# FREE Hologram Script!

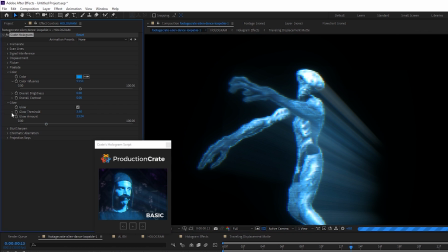It's actually kind of beautiful, but at the same time, it is a bit rudimentary because we didn't include a whole lot of controls here.
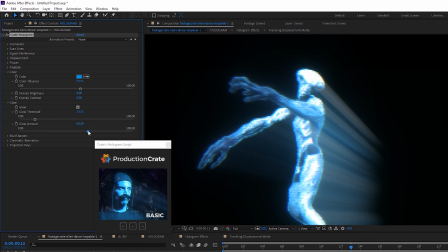I know there are a lot of great aftermarket glow plugins out there,
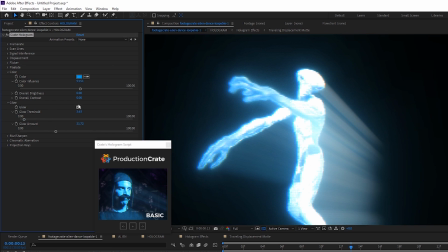and if you happen to have one of those that you really like, you could just turn this glow off and apply your own glow over the top.
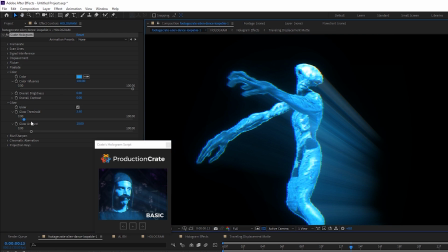But the glow that's built in should suffice for most purposes, I believe. Blur and sharpen are a bit self-explanatory.
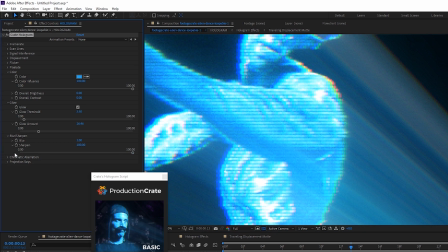The sharpening is cool because it brings out the hologram details like the scan lines and the displacement.
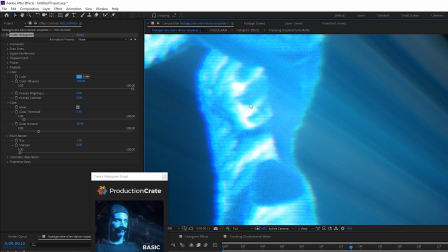So as you can see, with the sharpening turned off, the scan lines are there, but they don't really pop very much.
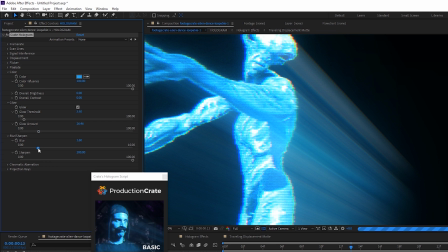So that's why we have the sharpening there. And then you can include some blur as well to just kind of make this whole thing look more realistic.
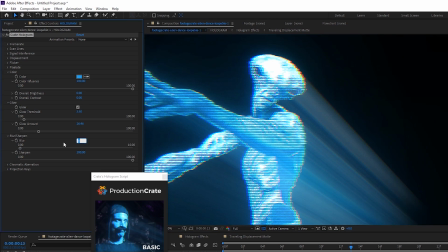See, with no blur, it looks very After Effects-y, if you know what I mean. So that's why by default, we have some blur and some sharpening as well,
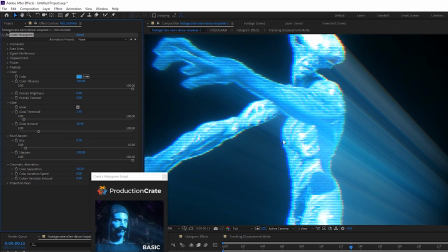because I feel like you need both. chromatic aberration, if we turn up the separation, we start to get this pretty crazy,
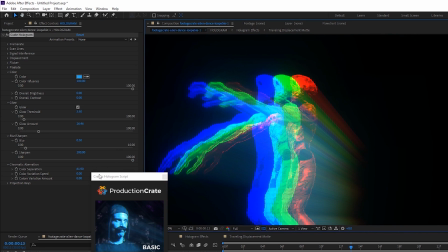gnarly color separation look, more than I would ever want.
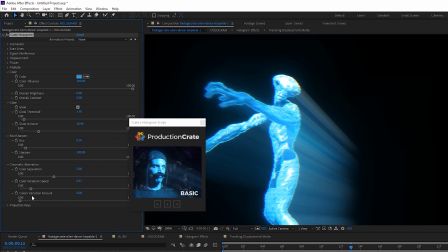And then we also have these sliders here for color variation speed and amount, and that's going to make your color channels kind of dance around a little bit.
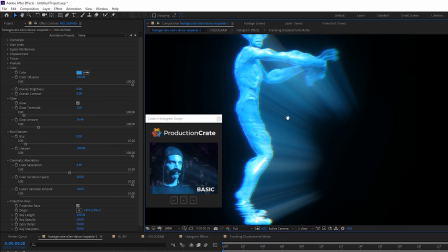Finally, the projection rays, I know you noticed them. You can turn them on and off. You choose to want them or not. You can control the length and the intensity of them and the origin as well.
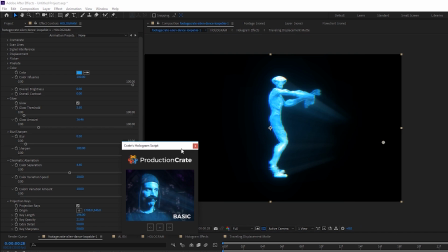So you could move this point control to wherever it is in your scene that your hologram is being emitted from, and that's the direction that your projection rays will point.
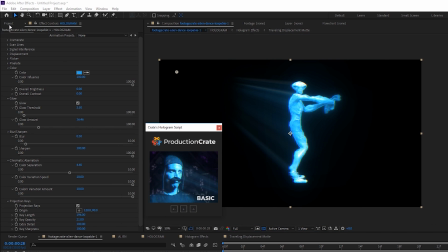And that's the hologram effect. But we also have a bunch of different built-in presets, including a random button.
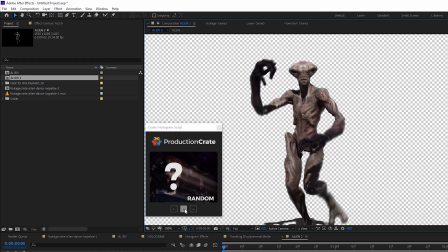Check this out. We bring our alien into a new composition. We could just hit the random preset, wait for it to build itself, and we're going to get a look.
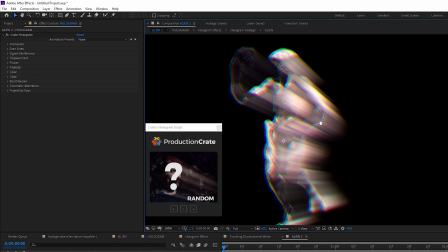Now, obviously, not all of them are going to be genius.
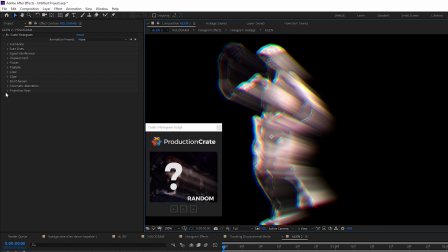So if you don't like this look, which, I mean, it's kind of interesting, actually, if I turn off the rays, I kind of like it, to be honest.
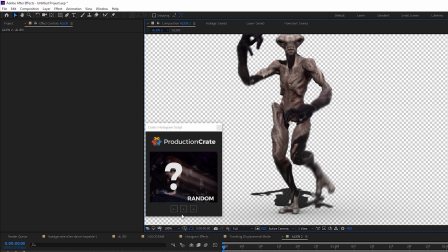But let's say you don't, you can hit Control Z to undo it and apply it again, and let's see what we get.
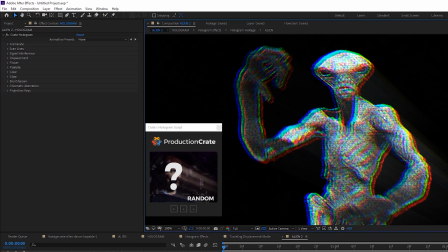We're kind of striking gold with these randoms, dude, because this one looks pretty good too, I think. See what else we can get.
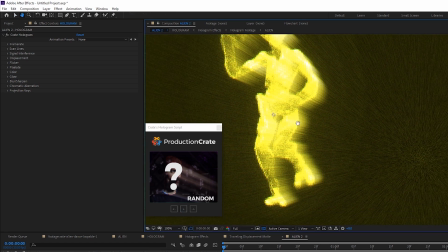Okay, finally a bad one. I really don't care for this one.
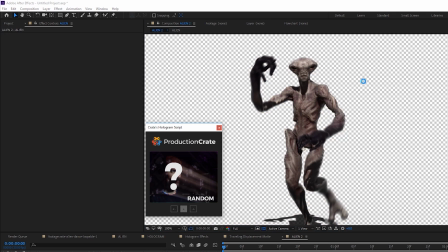I don't know what you were thinking, random button. Let's try one more, see if we can get something good. All right, here's a cool noisy turquoise one.
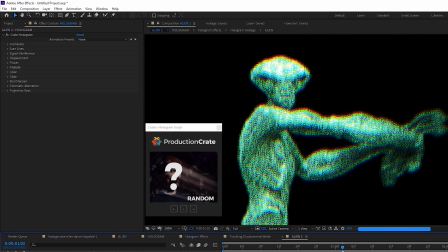So you could apply random a couple of times and use this as a starting point to maybe actually get something you like. So for example, I think it's far too noisy, so just turn that noise down.
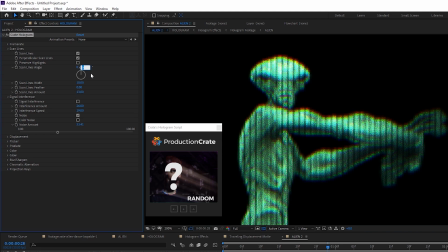Maybe intensify these scan lines a bit. I don't know, I think that looks kind of neat. Certainly a unique look.
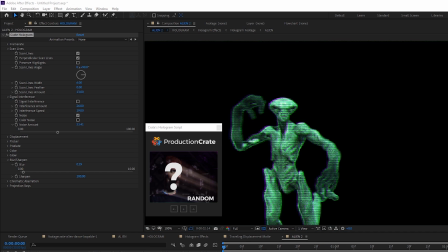You can use this to try and pretend that you're very creative and you've come up with a very cool, unique hologram.
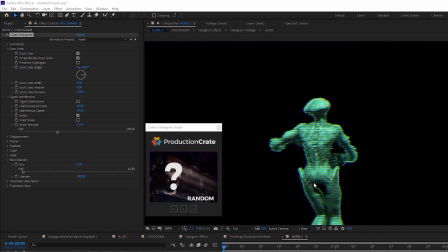And that is the projection, that is the ProductionCrate hologram script in a nutshell.
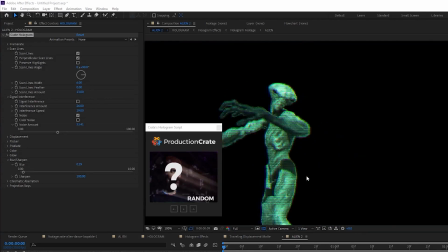It's a free script. I'm really happy with this look that I kind of accidentally came up with using the random button.
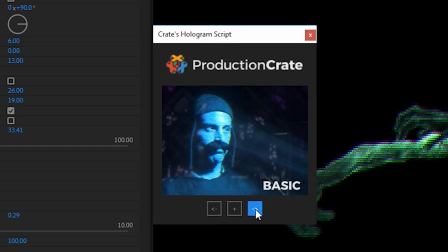So you could definitely make some unique holograms with it, or you could make some more traditional looking ones using these presets if that's what you like.
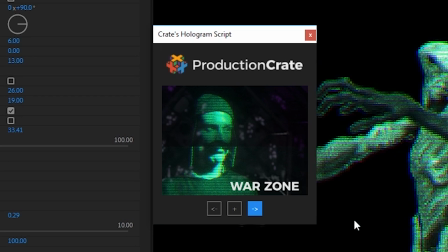But either way, you can make some very nice holograms with very little effort and for very little money because it is free.
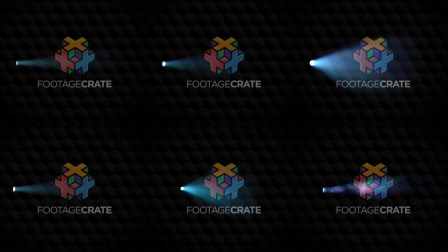Another thing I could point out is that on Footage Crate, we have these new projector beam effects that you could download and use in your scene as well to add a little kind of a practical projector effect to coincide with your hologram to add a little bit of realism because they're real effects.
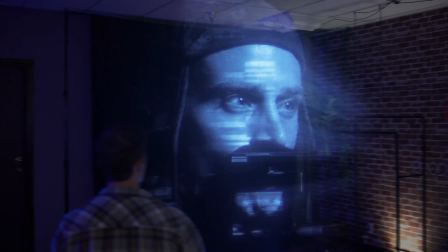Also, if you want to know how to make a hologram on your own without using the script,
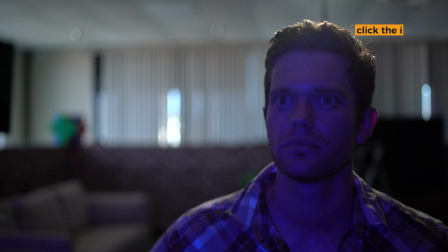we just released a tutorial for that this past Saturday, so feel free to check that out as well.
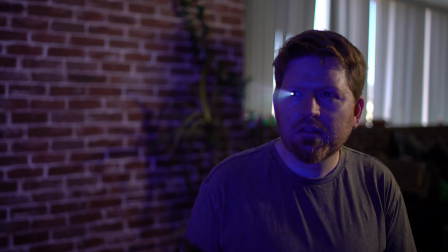How are we going to do that? It's a recording, so please no questions.
And I think that's pretty much all that I have to say to you at this time.
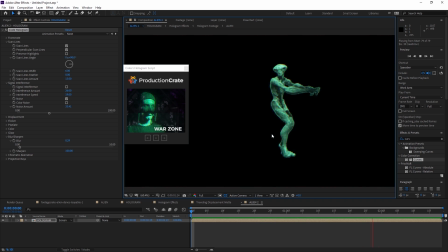I've been Adrian Jensen for Production Crate. I appreciate you watching, and leave it a like if you want to.
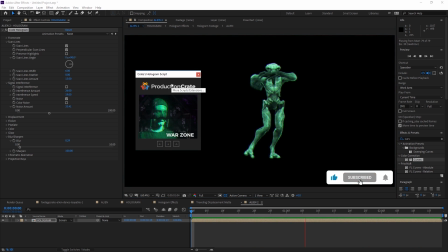Goodbye.